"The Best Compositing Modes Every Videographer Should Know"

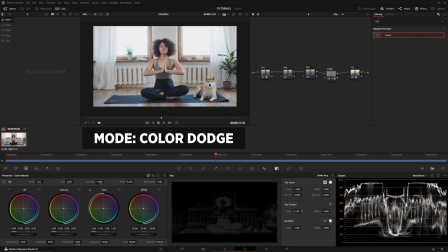4:08 And as you can see, it looks great.
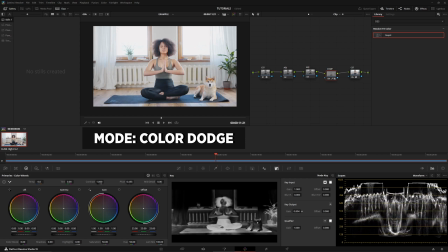4:11 It's adding a natural amount of saturation as well as bringing up the brightest parts and not leaving the shadows alone, but not really prioritizing them. And that is all the lighten mode. So let's move to the darken modes now.
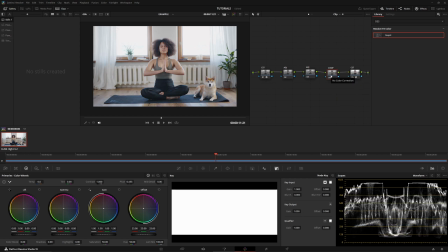4:25 Let's reset this node. Okay, now we're gonna get into the darken modes. I have two for you today.
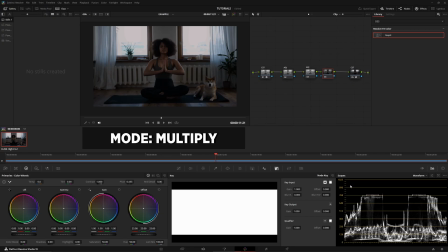4:30 So first we have multiply. This is gonna deepen the shadows, enhance contrast, darken the image by multiplying pixel values. So that's how it's actually achieving this. And I would use this for moody or cinematic looks. This is just great.
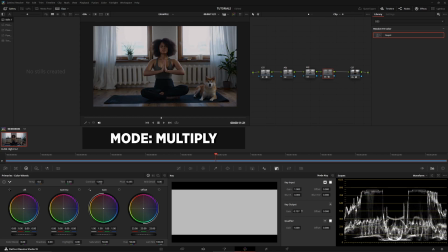4:42 Also keep in mind that killing off some of the saturation helps, because when you do add contrast into a photo or a video, you're gonna be adding saturation by proxy.
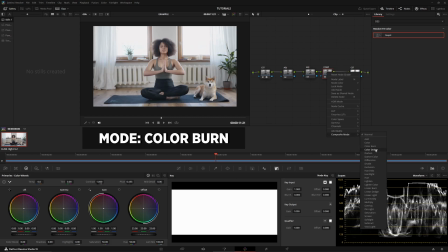4:53 So reset the node. Let's go to color burn now. All right, color burn is extremely aggressive.
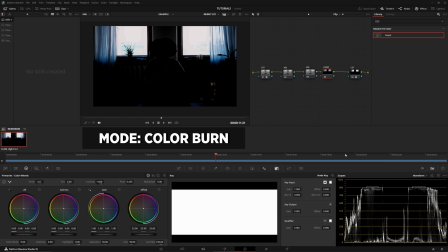4:59 This is going to add deep shadows and intense saturation. It's going to darken your image by boosting your shadows very much. This is good for gritty and textured looks and for the moody grading as well.
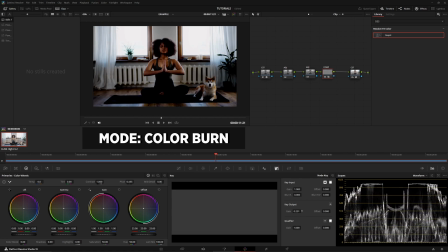5:10 But I would use this super sparingly because, as you can see, it loves to make your shadows just dip super hard.
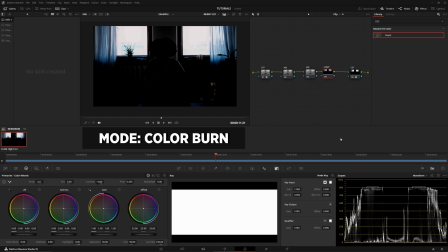5:18 I've only used this a couple times. I've only really used this in footage that I got that was really, really, really lacking contrast. I haven't really used this for anything creative recently, but I do appreciate the fact that it attacks the darkest points and brings them down very aggressively in an organic way.
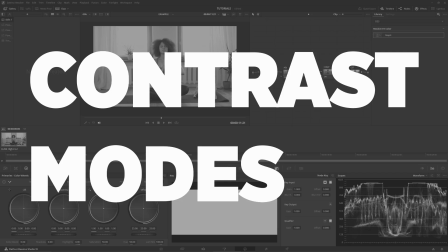5:35 Let's reset this node. So let's get onto our contrast modes. These all can be used to apply contrast to your image.
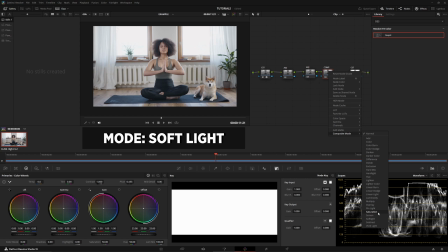5:43 These are like one-click wonders. Let's start with soft light. Soft light is gonna be the most mild of all of these. This is gonna subtly boost the contrast and color richness. Is gentle about brightening and darkening your image. This produces more of a natural look. This one enhances the skin tones the most. I really do like how this looks just by slapping it on.
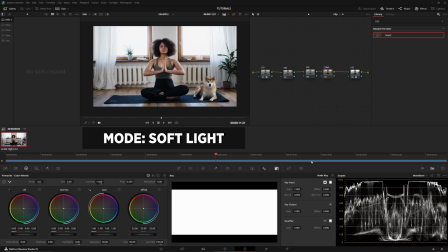6:01 And I see the most tonal separation when I use this blend mode. This is fantastic. I love it. This is subtle enough, but also gives you some punch. Honestly, there's nothing really other than just slapping it on that I recommend because it actually just improves your look if you just need a little bit of pop at the end.
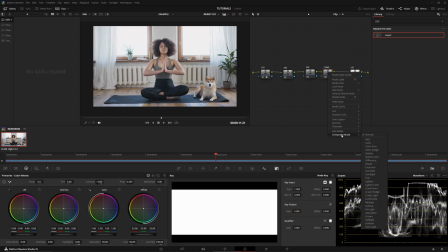6:17 So now we're gonna move on, reset the node. We're gonna go to overlay. Overlay is a bit more aggressive right out of the box.
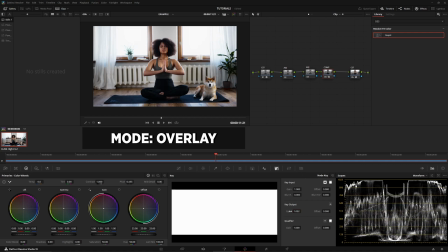6:23 And this produces strong contrast and vivid colors. It's actually kind of a mix of two other blend modes. This is a mix of multiply and screen. It has the same type of way of handling the image.
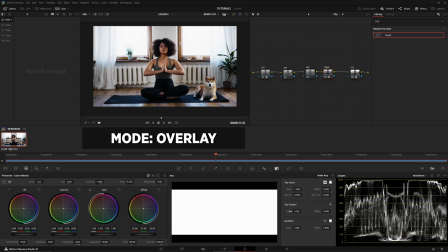6:35 This boosts mid-tone contrast and creates very punchy, dramatic looks. But just keep in mind that there can be harsh transitions in your color tonality.
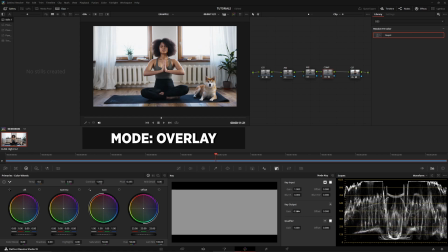6:44 I'd recommend pulling back your key output or using masks to avoid that.
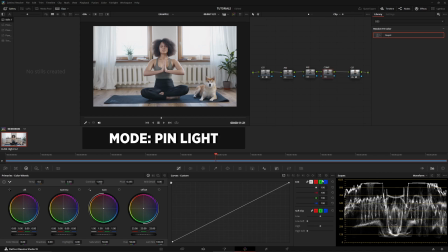6:49 All right, reset the node again. Let's go to pin light. Pin light's interesting because you won't notice a difference until you pull up and down on your contrast curve. And this is a contrast mode that's gonna attack your midtones. It's only going to attack those midtones.
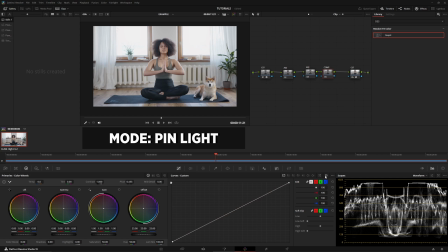7:03 It's gonna very aggressively attack them too. In fact, this is gonna retain your highlights and shadows, but almost remove your midtones if you drag the curve too far. This can create fashion style visuals because if you need a little bit of punch in just your midtones, you can bring the curve up.
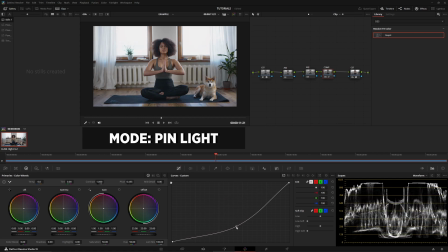7:18 If you need a little bit less in your midtones, you can bring the curve down. I would use this very selectively for creative looks. You have a high risk of clipping if you go too crazy with this. All right. Now I have two bonus modes I'm gonna include.
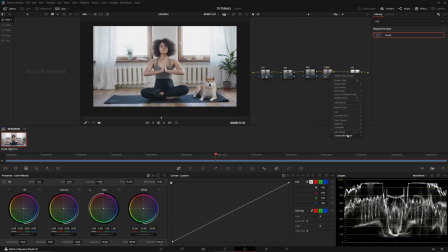7:30 So the first one, let me reset this node, is going to be the exclusion compositing mode.
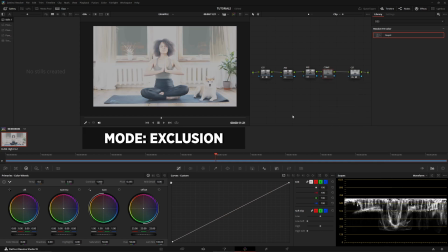7:36 Now exclusion is interesting. It's gonna create surreal or dreamy pastel tones right out of the box. How is it doing this? It's inverting the tone slowly, but blending it with the original image. I would use this for dreamy looks, pastel visuals, or like surreal effects. And this best works with the key output turned down.
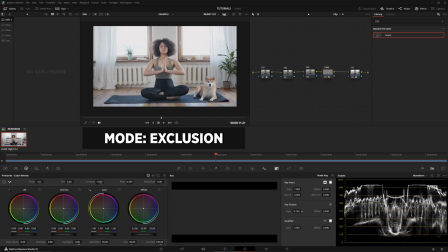7:55 Like you want to be very subtle with this. See, even going past like 16%, this is already making drastic changes in my image. The reason I don't use this over screen to make my haze is because this is actually going to suck a lot of the tonality out of your footage.